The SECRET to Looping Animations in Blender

If you calculate this, it'll bring the value to be around 0.02, which you can copy and paste into the phase multiple and it'll always loop.
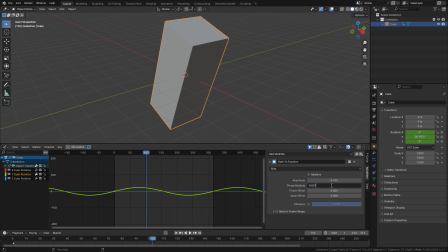[4:26]
If you want to speed it up, you can multiply this value by an integer and it'll speed up without losing the loop.
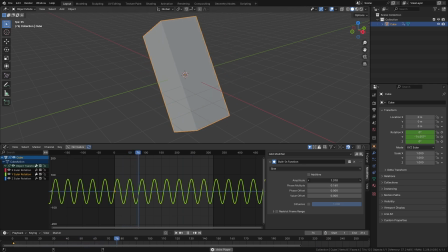[4:30]
Once this is set up, then you're free to play around with the amplitude to change the range of the effect and you can also change the phase offset to start
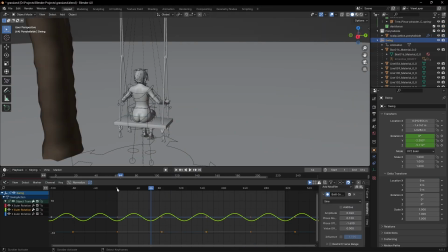[4:37]
at a different part of the cycle. when i was first doing this i pretty much eyeballed the phase multiple but i strongly recommend
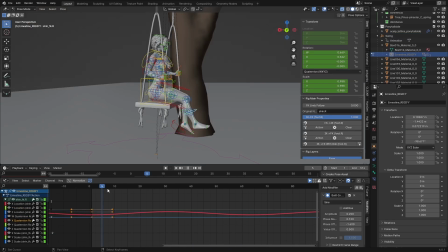[4:43]
that you do this simple calculation first to avoid any headaches you can apply the same principles to animate the leg swinging as well making sure to change the phase offset such that the legs move first and then the swing follows which is more realistic and you can also create a small offset between
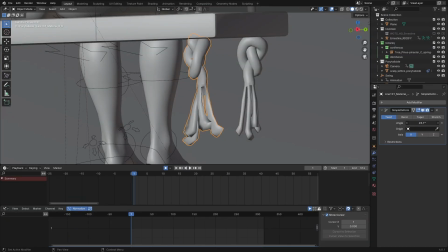[4:57]
the legs to add to the realism as well for some smaller parts where you might want to add motion such as the knots at the bottom of
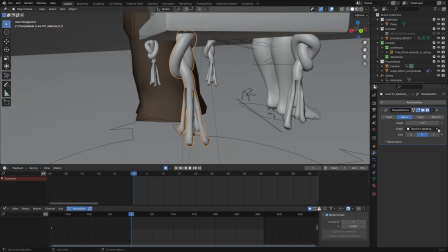[5:03]
the swing you can add a simple deform modifier set to bend and animate the angle value i added a noise modifier in the graph editor to
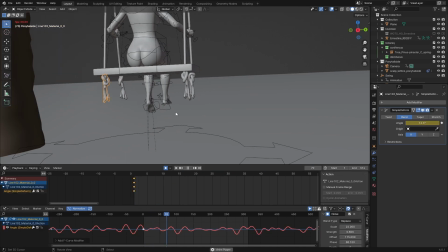[5:09]
animate it and it doesn't really matter if it loops perfectly since it's a small and random motion to build out the rest of the scene i used the
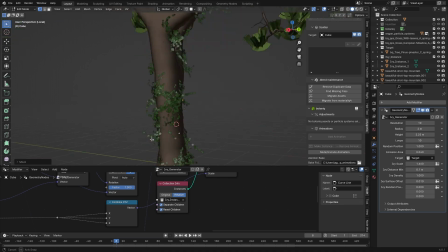[5:16]
botanic add-on for the trees and grass the free iv generator for the iv on the trees ant landscape add-on that ships with blender
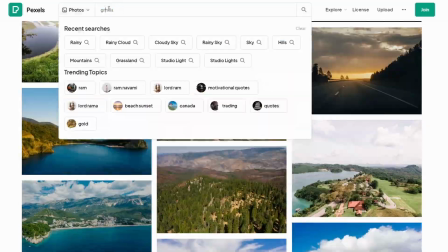[5:23]
for background hills and i also downloaded some pictures of mountains and trees made the backgrounds transparent and placed them as background assets
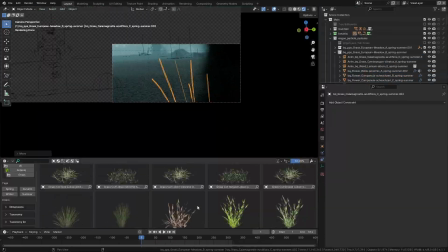[5:30]
to break up the silhouette and give the sense of a larger scene It also helps to add some foreground elements to help with the sense of depth in the scene.
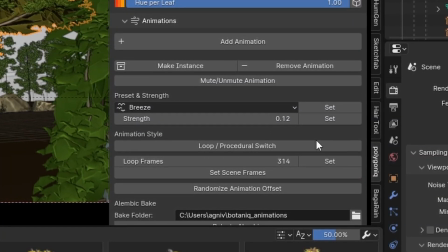[5:37]
The great thing about Botanic is that you can apply animation to all of your trees and vegetation with a single click.
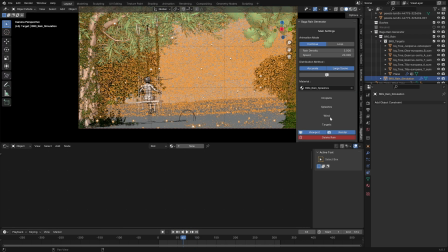[5:42]
And it also supports looping animations. Now for the rain, I tried using the bagger rain generator first because it's super realistic, procedural and also gives us the option to loop.
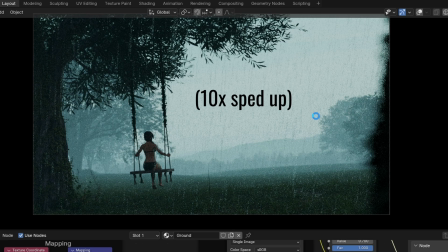[5:51]
But it proved to be too heavy for this scene so I decided that I'll add the rain in post in After Effects instead.
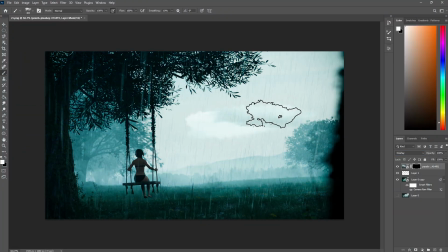[5:56]
I did a few test image renders and edited them in photoshop to get an idea of the final result and see if I was heading in the right direction.
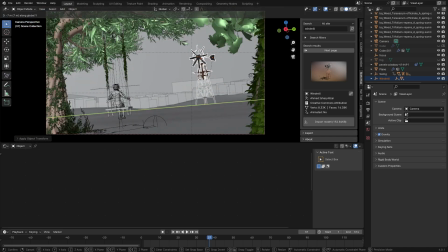[6:03]
After a lot of revisions on what could be the second subject in the shot,
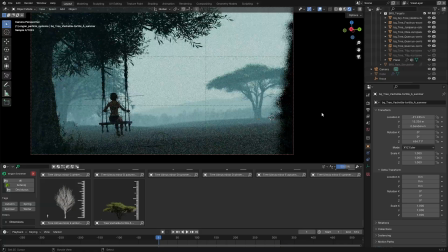[6:06]
I finally decided to add an old grand tree in the background which felt like a great storytelling element to me and the composition felt way more interesting and balanced.
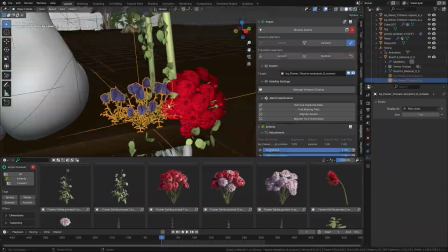[6:15]
I also decorated the swings with vines and flowers which I think added a lot of character and personality to it.
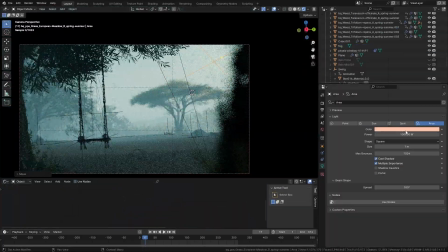[6:21]
For the lighting, it was a simple volumetric box with a great animation but I also added a huge area light illuminating the tree slightly in a warmer tone.
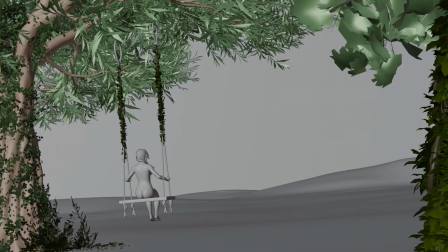[6:29]
Now you might be confused about the absolute lack of clothes on our character but it's just because I wanted to build a satisfactory scene in blender first before working on the clothes in marvelous designer.
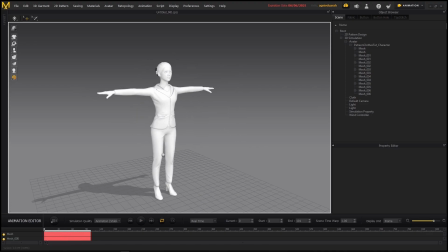[6:38]
If you've used marvelous designer before, you may know that it's best to have our character in a neutral A pose while creating the clothes and then transition into any other pose or animation.
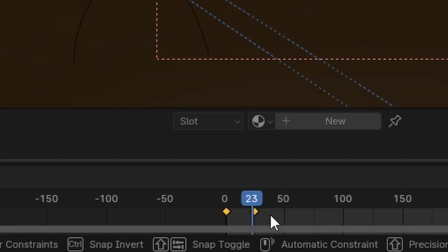[6:47]
So I extended the timeline by 24 frames, offset all of the animations on our character by 24 frames added an a pose keyframe at the start and used the restrict frame
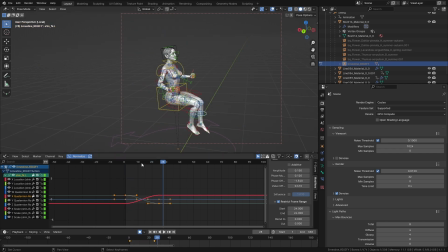[6:56]
range feature in the built-in modifier to transition from the a pose to our animation then i exported the character as an
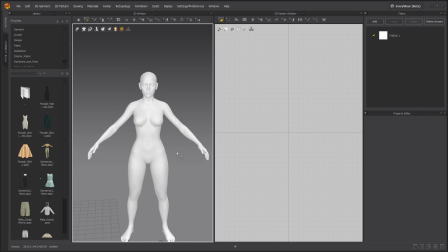[7:01]
alembic file and brought her into marvelous designer now if you're interested to learn my workflow from blender to marvelous designer and back you can watch this video on my channel that goes over that in just 10 minutes i also have a super detailed in-depth guide to marvelous designer coming up soon where
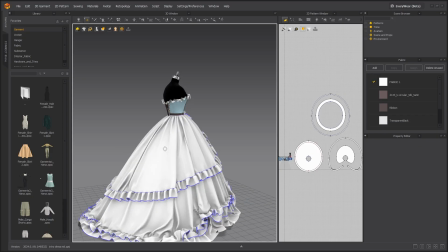[7:16]
i'll go over the entire software all the tools and settings and interoperability options it'll be compressed down into less than three hours with a
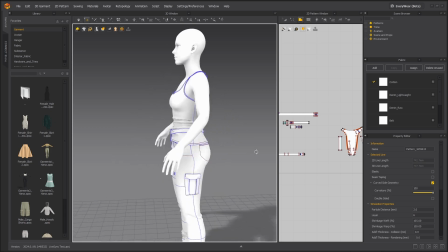[7:23]
step-by-step example at the end so you can follow along and have a finished outfit by the end i'm constantly posting work in progress and behind the scenes
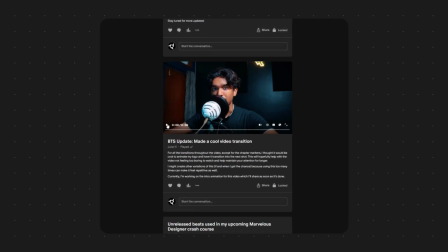[7:30]
content on my patreon page related to this insane video that i've been working on for months and you can actually view each chapter there as soon as
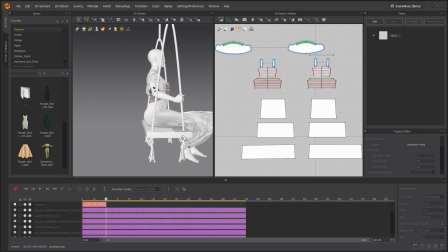[7:38]
i finish editing them for this video though i'll be skipping the creation process of the garment and instead talk about how i created the loop after
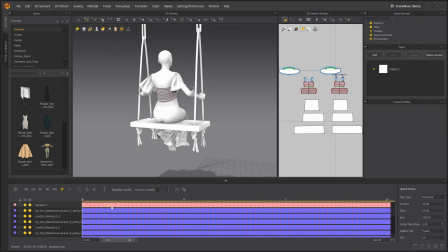[7:45]
draping the clothes onto our character and recording the simulations we get this track of all keyframes for our garment to make it a loop the first step is to make sure that the start and end keyframes are the same so we're going to copy the first animation and paste it on top of the last animation to replace it but now the transition is too sudden so we're going to go back a few frames and delete them such that the linear
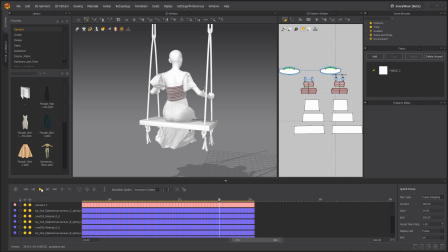[8:04]
interpolation between these two keyframes does the work for us and the transition looks smoother if it ends up looking too robotic you can hit the simulate button somewhere in between this transition and add keyframes to break it up and make it look more natural. I'll be talking about this in greater detail in my upcoming Ultimate Guide to Marvelous Designer, so make sure you subscribe and check it out when it comes out if you want to dive deeper.